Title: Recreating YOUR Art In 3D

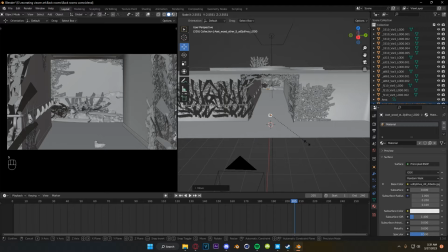(12:19)
I added in a couple of pieces of wood you know these planks I thought they add a little bit to the scene you know maybe they came out of the
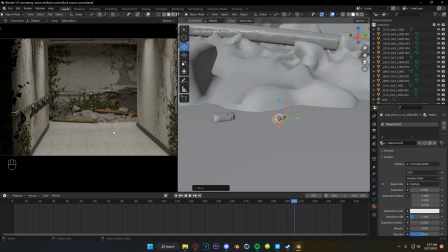(12:24)
wall or the ceiling or something but yeah it was really just adding more rubble to this pile and kind of perfecting how everything laid. However with how often that blender was crashing with all these things in the scene it was clear that I needed to do something so I came up with this idea of
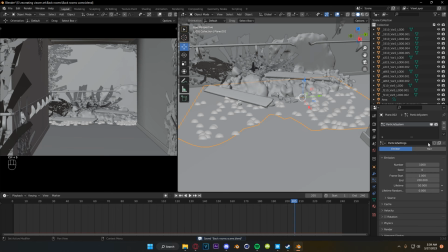(12:38)
laying a sheet underneath everything and then putting a particle system on it making a custom weight map for it and then laying
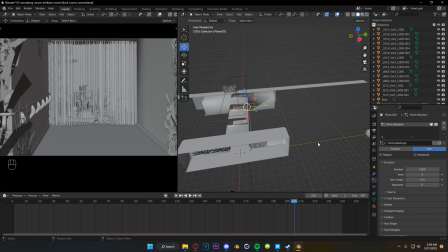(12:45)
out like dust slash gravel stuff underneath the pile in hopes that that would kind of create another layer of depth and I
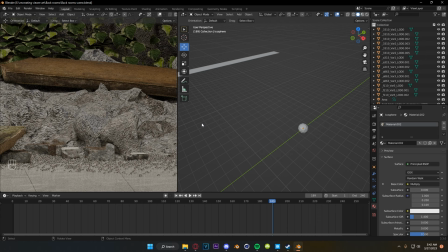(12:52)
did this by just taking an icosphere outside the scene and then putting in that weight map for the density and honestly I think it turned out kind of cool.
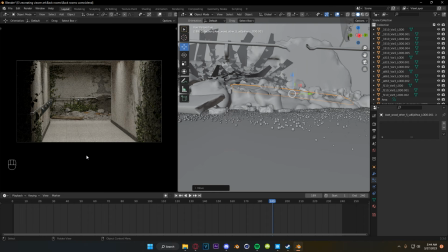(13:00)
You can see here that it's definitely just little spheres when you're up close but when you're backed off from the scene where the camera actually is it really does just look like dust hanging out and I think it worked well.
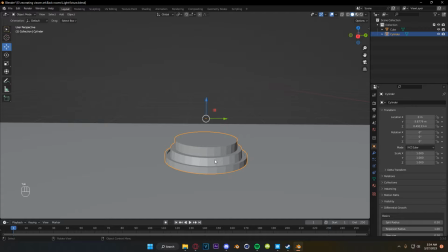(13:09)
Next it was time to add some movement to the scene and I wanted to add these kind of swinging like office lights so I
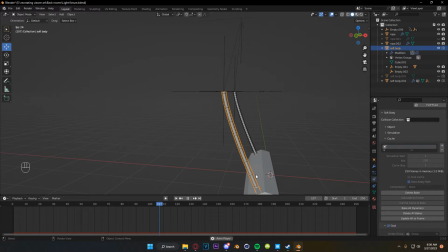(13:15)
worked on modeling those for a while and then setting up constraints and animating them and it turned out pretty good.
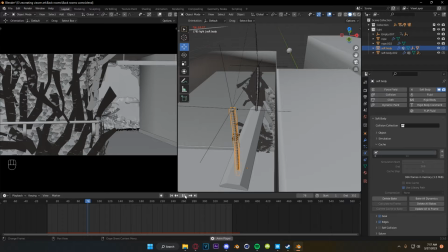(13:21)
It took a very very long time though but once they were in the scene I was definitely super happy with how it looked.
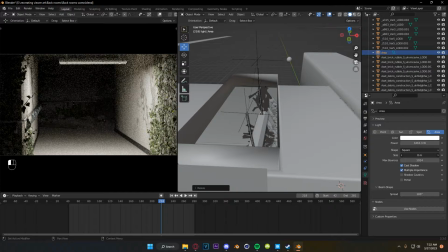(13:27)
I thought that that made everything feel so much more alive.
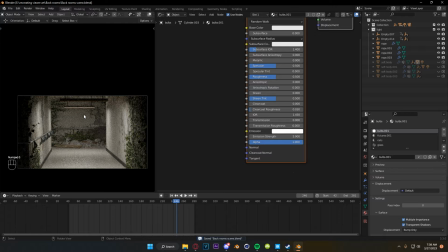(13:30)
After that, I just spent a really, really long time working on lighting, but I was still feeling something crucial was missing from the scene.
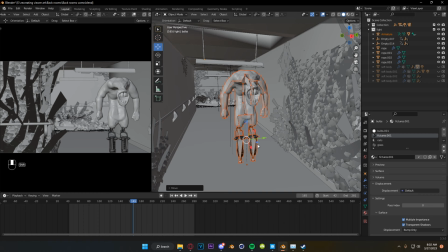(13:36)
And that's when I remembered that I had modeled this guy last year for an art competition that I was in.
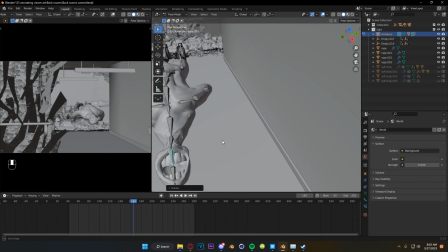(13:41)
And I thought, you know what, this guy could be perfect if I just threw him in the scene somewhere. I didn't have the time to animate him, but it's just like a dead body on the floor.
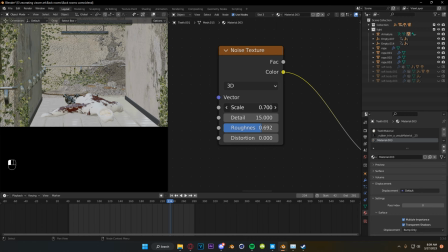(13:49)
I think it would have looked just fine. However, once I turned the lighting on, it did look a little bit goofy,
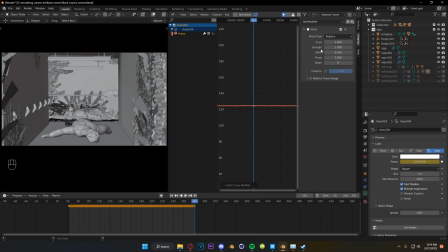(13:53)
but don't worry we will fix it it will look cool i also added a quick like blood splatter texture to him i just thought that that helped a little bit speaking of helping i think something that would help the
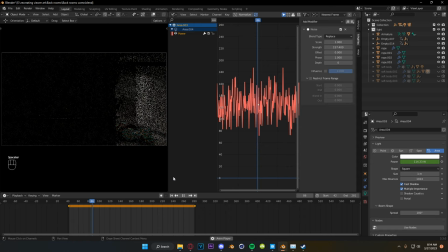(14:01)
scene a lot is if all of these lights flicker so if you just add a keyframe and then add a noise modifier to your light you get free
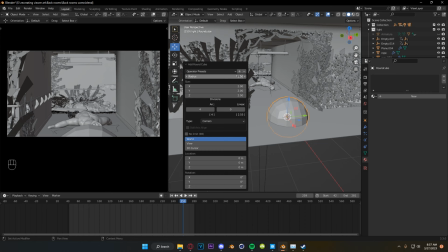(14:07)
flicker but now it's time to start working on the centerpiece of our scene sadi kind of again had this weird like spacey kind of star
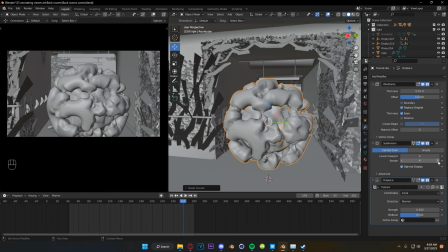(14:13)
thing in the background and i didn't really know how they made what they made so i just kind of made my own version where
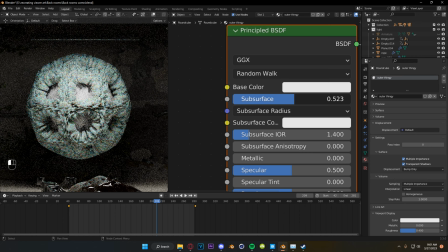(14:19)
i threw a wireframe modifier on a rounded cube and then some displacements and some subsurf and stuff on it.
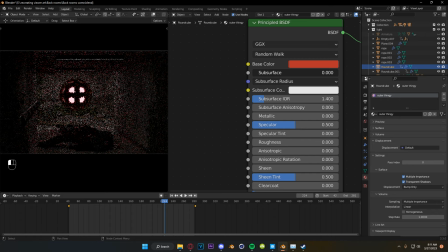(14:25)
And I ended up changing this look a lot over the next few minutes. I spent a long time messing around with this idea.
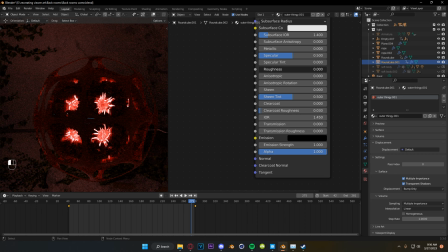(14:32)
And ultimately, I did come to something that I liked, but it took a really long time and a lot of trying out new things to get there.
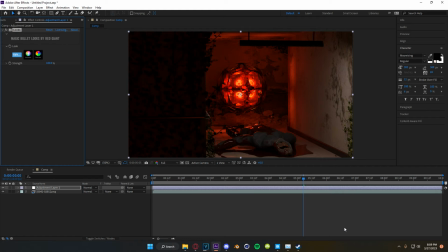(14:38)
But we did get there. So the only thing left to do is to render it out, throw it in After Effects, play with our colors, and then watch the final thing.
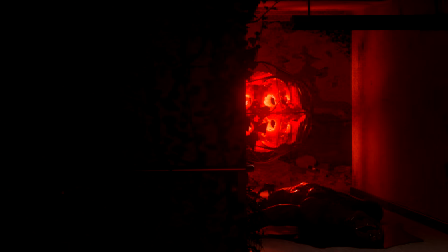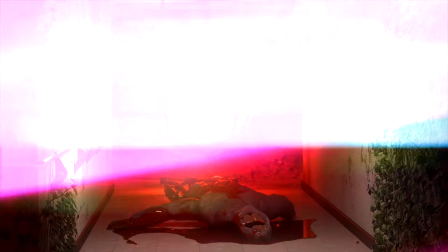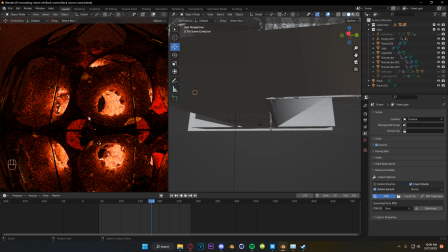(14:59)
So yeah, that was the final render. And I am pretty proud of this one. I don't think it was quite as good as the first render we did, but that's to be expected with an animation I've come to feel.
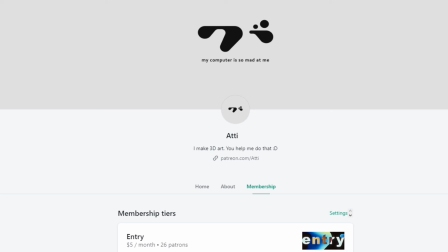(15:07)
Again, thank you to Sadi for linking this to me. I'm going to have Sadi's socials linked down below, and I've been saying your name wrong the whole time, probably, so I'm sorry about that.
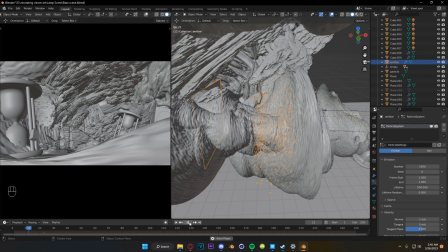(15:14)
But yeah, if you want to poke through any of these project files, they are available on my Patreon. You guys can download them, dig through them, because I know that there's not a super detailed explanation or everything here.
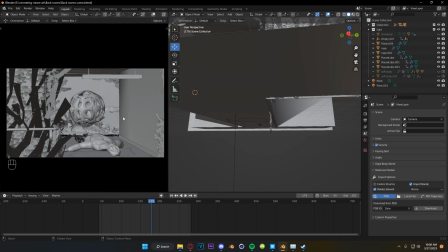(15:22)
It was definitely not a tutorial and more of like a fun exercise for me this week.
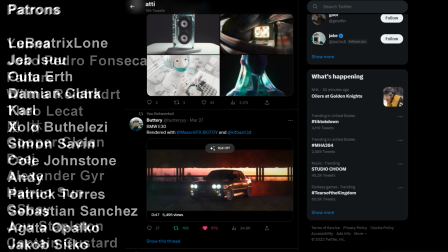(15:26)
If you guys did like this, please let me know down in the comment section below, because this is super cool, and a lot of people submitted stuff that I did not get to get to,
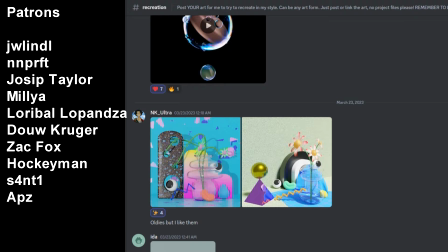(15:32)
and if you want to submit your own thing. You can do it in my Discord. There's a channel where you just link it and link your social so that I can credit you.
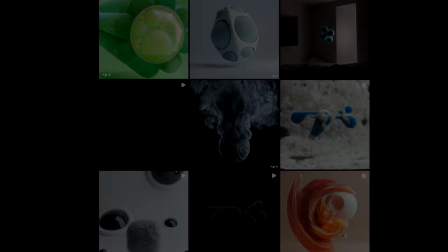(15:39)
And yeah, I would love to keep doing this if this is something you guys are interested in, but you'll have to let me know. Thank you so much for watching and I will see you guys again really, really soon.